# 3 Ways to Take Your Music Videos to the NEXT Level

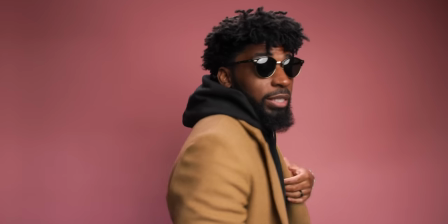So I just kind of wanted to simulate what that would look like. But I would basically have them turn their body and look into the camera this way.
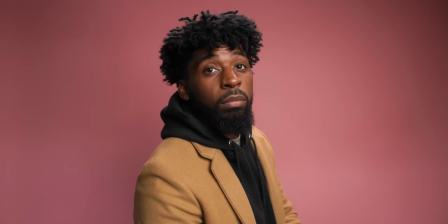I think that this pose right here just looks so much more pleasing than just straight on into the camera.
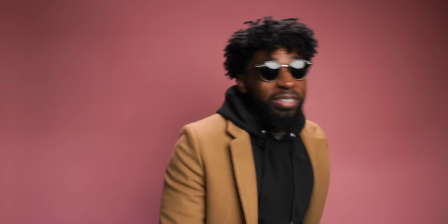Like this just gives, like I'm in an interview vibe, but this right here just feels like I'm a musician and I'm about to kill it.
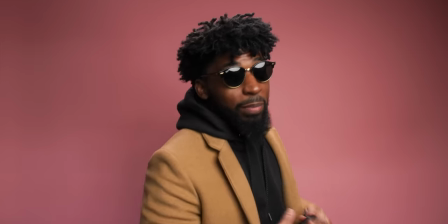You know, I'm about to say my lyrics, I'm about to be performing to the camera, I'm about to be doing my thing.
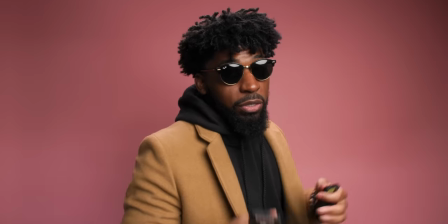And then, you know, that little bit of hand movement that they're gonna be giving it to the camera is also gonna give you a different source of energy as well.
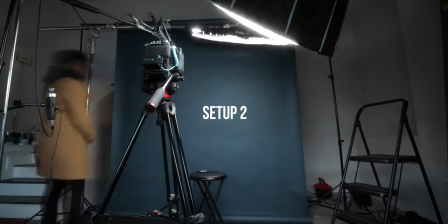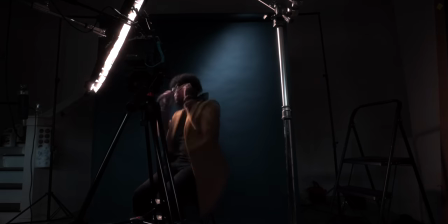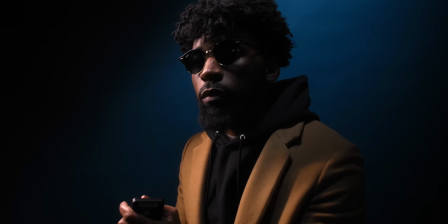So this is the next lighting setup. As you can see, this is a lot more moody than the first setup we had with the pink.
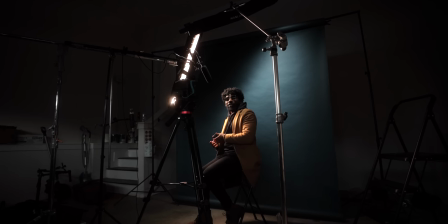For the lighting, this lighting is actually super simple. It's just more about the directions of the light and actually controlling and flagging off the light in certain places, even though I didn't even necessarily use a flag.
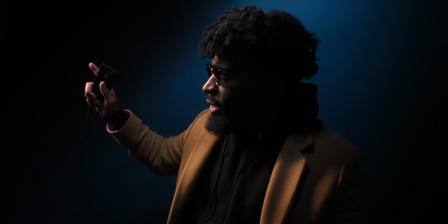First light I want to talk about is this Pavo tube over here.
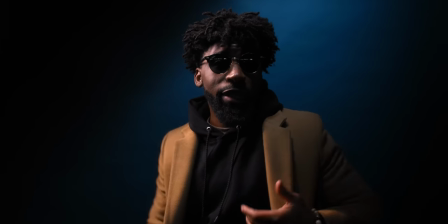And the reason I'm sitting this way is because if I look straight into the camera, like I'm straight on, you can see this light set up doesn't have the same effect.
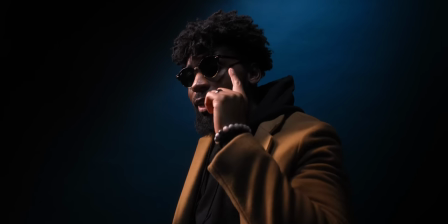I just look dark. But if I turn my body to the side and I look into the camera like that, you can see the light is just hitting me in a lot more of a cinematic way.
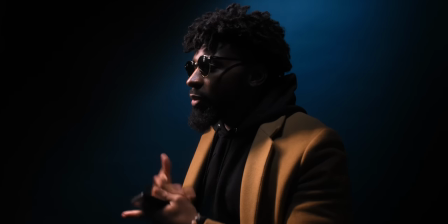It looks better. Like, if I had the artist performing, I would definitely have them performing like this to the camera or even just the side profile again.
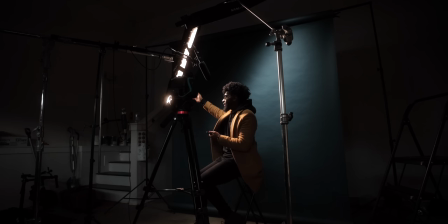But for this light right here, I guess I'll call this the key light. This is more just the kicker light. This is the Powerball 2 30C.
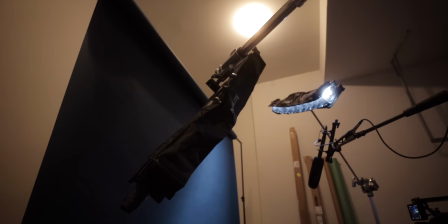Both of these lights are Powerball 2 30Cs. I just have this one placed like straight to the side of me.
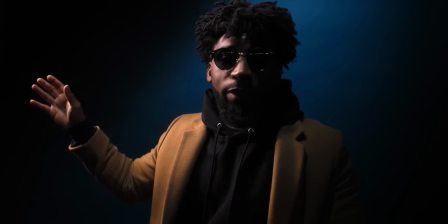So if I was looking straight into the camera, it would just be off to the right of me. And this is kind of like even behind me.
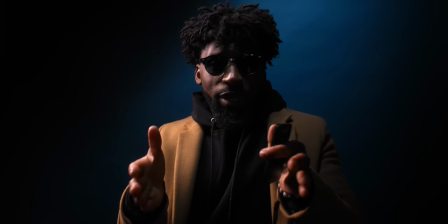This is behind my head. Like if I look into the camera this way, this light is like slightly behind my head.
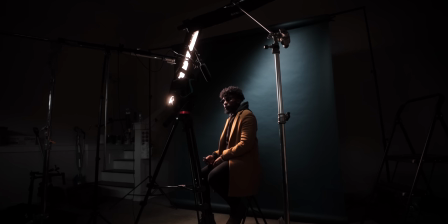And this is why you can see it's not reaching this side of my face pretty much at all. So much just like a side light.
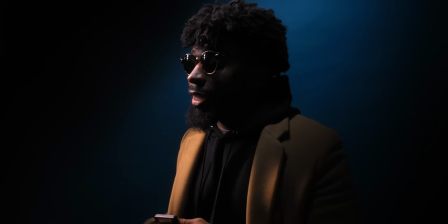So if I turn my head that way, you can see it just looks a lot better. It's just highlighting this side of my face. And I like it because this side of my face is more shadowed and it's just, it just looks cooler.
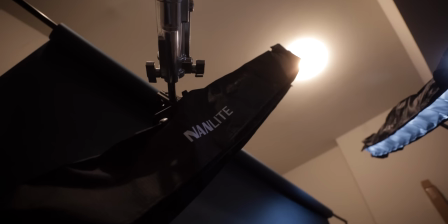And on this, I got a grid to control the spill. I don't want this to spill to the background.
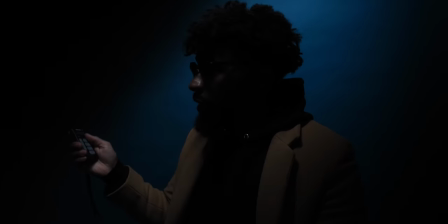If I turn this key light off or this kicker light off, you can see it doesn't hit the background at all.
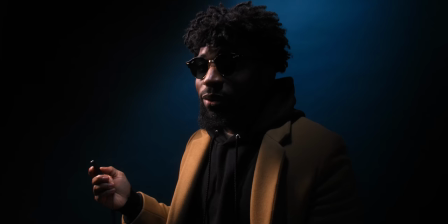Like it's not even touching the background at all. We turn it back on, it's just hitting me.
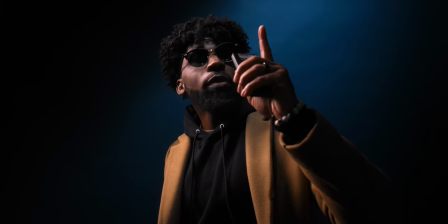So for the background light, this is also a Pavo 230C and this is boomed up above me.
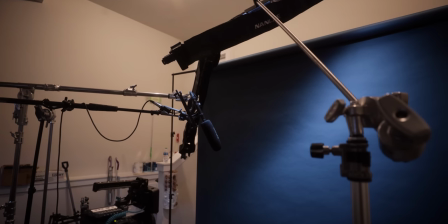And this is also at a weird angle as well. It's almost like a, it's like this.
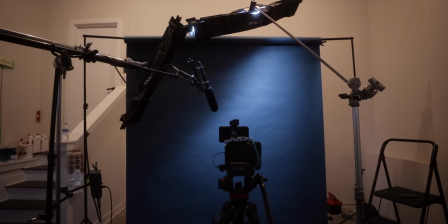This is the easiest way I could show you all using my arm. but um the reason I did it that way is because it's giving the background a cool
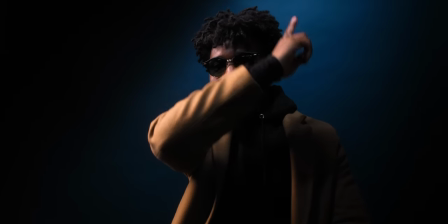like shape it's it's it's so hard to look at this and do this it's coming down like that you know what I mean it's
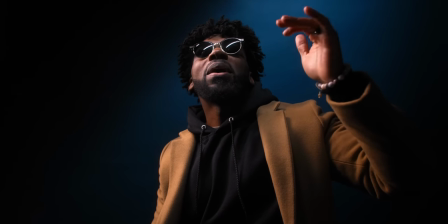almost like a slant right and this is because I have it melted in a weird way now for this I also have an egg crate grid
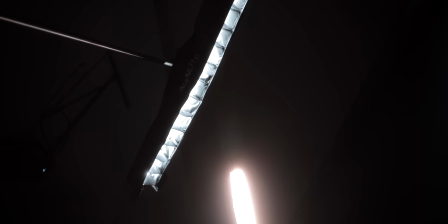on this as well and this is just to control the spill I wanted the slightest bit of light to get on me so like this is giving
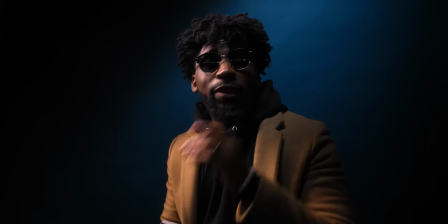me the slightest bit of light when it's dark side of my face.
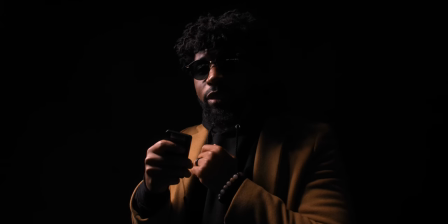If I turn it off, you can see it's basically not even hitting me.
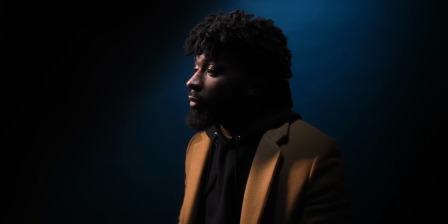It's just the slightest bit of light. It's bringing in a little bit of highlights right here on this side of my face.
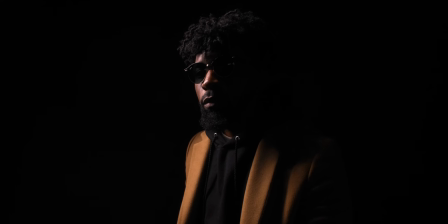And it's just bringing it in a little bit. And I wanted that. I didn't want to have my face completely shadowed, even though it looks cool like that.
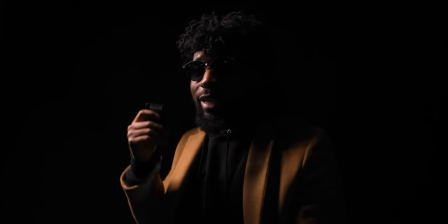Like this is cool. It's just kind of mysterious, but I wanted to have it more so in the background. So this is above my head.
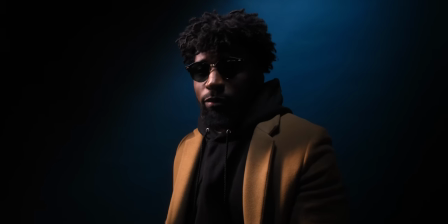It's closer to the background than it is to me. And it's just spilling a little bit of light on me.
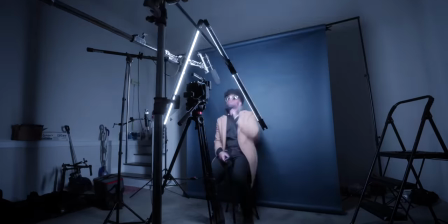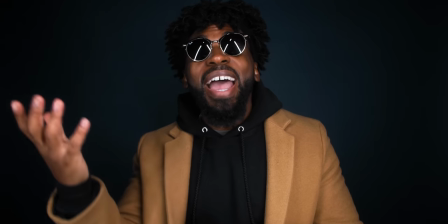So this is the last and final setup. I don't even wanna say this is whack, but this is the setup that's too easy to do.
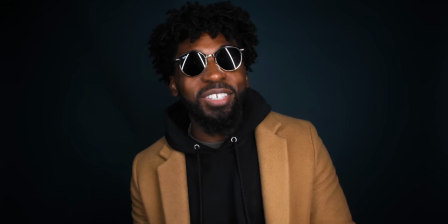This is like almost the one you instantly think about when you got shades and you got tube lights, just to see it reflecting through the glasses.
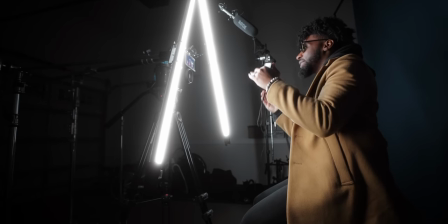I just got these literally like adjacent with the camera and I got them in like a arrow shape. So it's like an arrow pointing up.